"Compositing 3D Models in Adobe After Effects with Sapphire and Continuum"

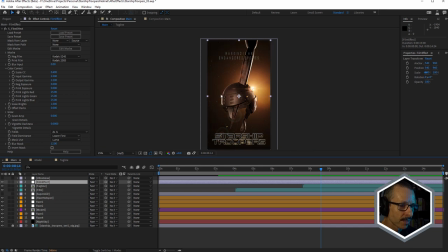28:50 I literally just dragged that on. And I got that look and I was pretty happy.
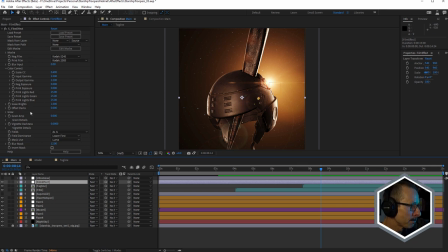28:55 I don't think I actually changed any of the settings from the default effect. I'm not using any glow or any grain or anything to do with the fields in here. Just the standard settings. And that made that nice and rich. And I thought that was just right.
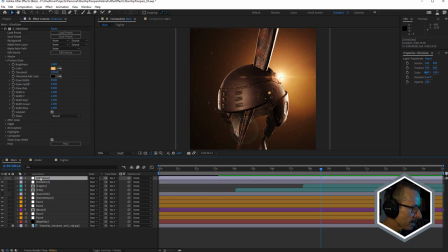29:11 See, that makes a big difference. On top of that is Sapphire Ultra Glow, one of my favorite glow effects.
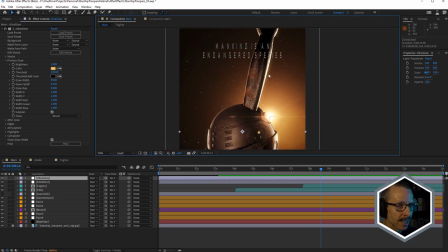29:20 And you can see, when we turn that on, we're just getting a little bit of glow because the threshold's been quite heavily adjusted.
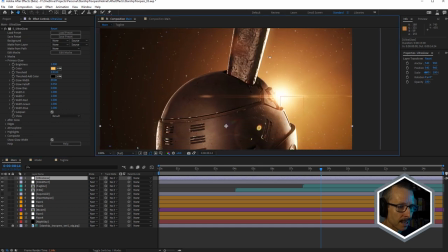29:26 A little bit of glow in the brightest areas here on the bug's leg and mainly on the flare here.
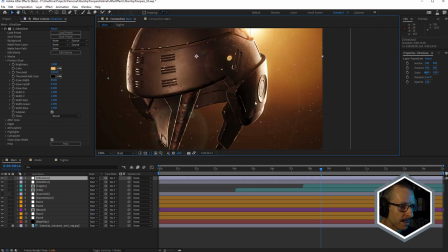29:36 Very nice. And a little bit on the side. So once again, another effect that can be overdone is glow.
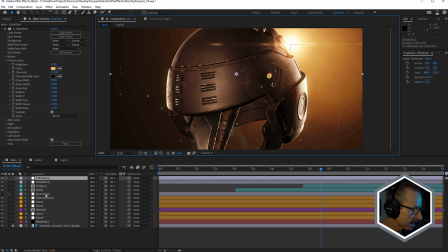29:43 And the last effect I added right at the very, very end is the new Continuum Super LED effect. Just to give it more of a sort of a video screen kind of feel, let me just turn that on and look at the difference.
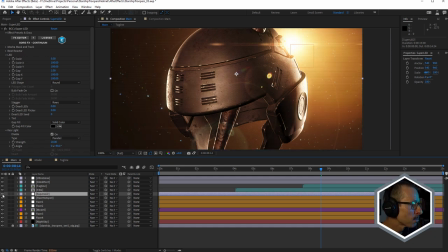29:57 So that's with Super LED turned on. And I've got a very small LED size.
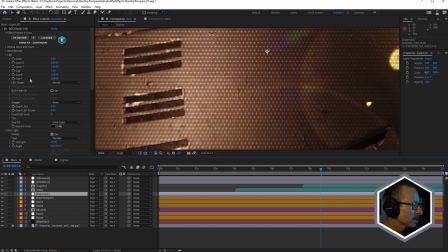30:04 You can see I've also used a staggered effect, staggered in rows.
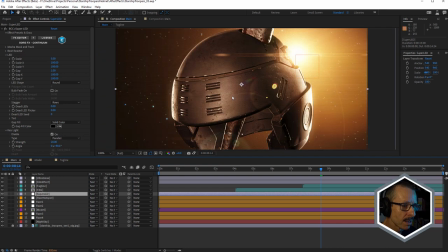30:10 And I've also used the key light part because I noticed this was giving this more like a more of a graphic look. And part of that is due to the key light effect. I just turn that on and off. Take a look. So that's off. It's very subtle. Have a look at these areas here and here.
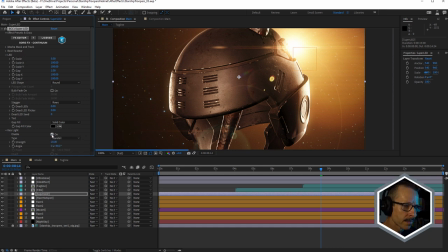30:26 With key light on, it just brightens those up. And it's helping give it more of a sort of comic book style look. And I really like that. I wasn't sure about this treatment, but I thought in the end,
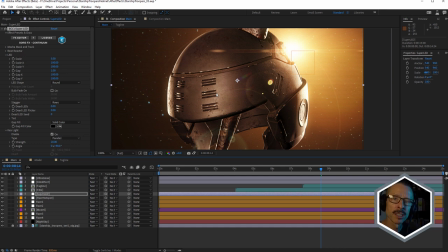30:41 it makes it look a little more like we're viewing this through a video screen and kind of added to the look. The other thing about Super LED that was really useful for this is that video glitch is built in and also prism. So I'm using some subtle prism, so some RGB separation.
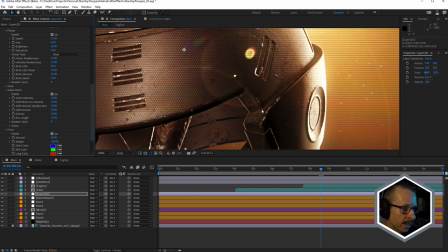31:00 And you can see that there a little bit, especially in the LEDs. And I'm also using some very subtle glitch.
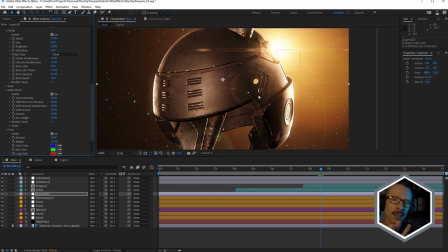31:08 I've got intensity down to 20, but it's just adding a little bit of overall glitch over the whole thing. Once again, very easy to overdo that kind of thing. And you probably already noticed it, but one thing I haven't mentioned is the background, and that's using Sapphire Night Sky.
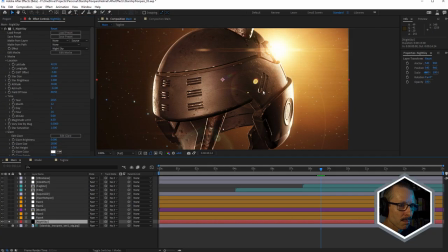31:24 You can see I've already got it turned on. I'll just solo that. Anytime I need some sort of starry night sky, Sapphire Night Sky is the first thing I turn to because literally I apply the effect and then I just move on because it just looks so good.
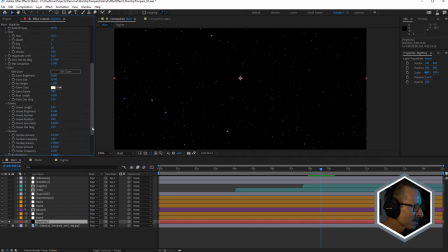31:39 Especially because it has like built-in glare and also has the ability to twinkle the stars as well, which I've knocked right back. But just worked perfectly in this scene. Just dropped it in and I was ready to go.
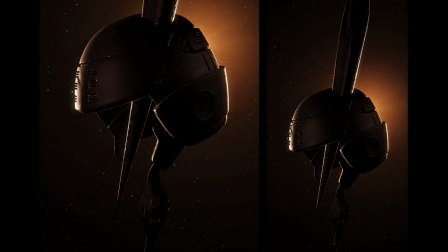31:53 So that's my animated poster homage to Starship Troopers. I hope you found that enjoyable.
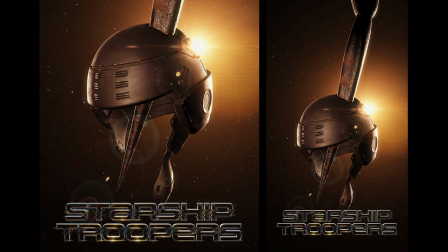31:58 If you have a question, leave a comment. You can also join us on our Discord channel where we can go into more detail.
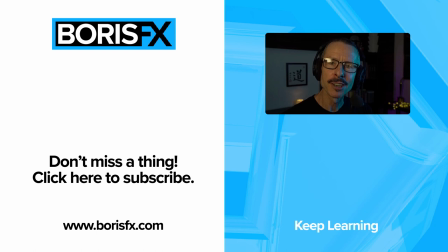32:04 For now, this is John from Boris Effects. I'll see you in the next tutorial.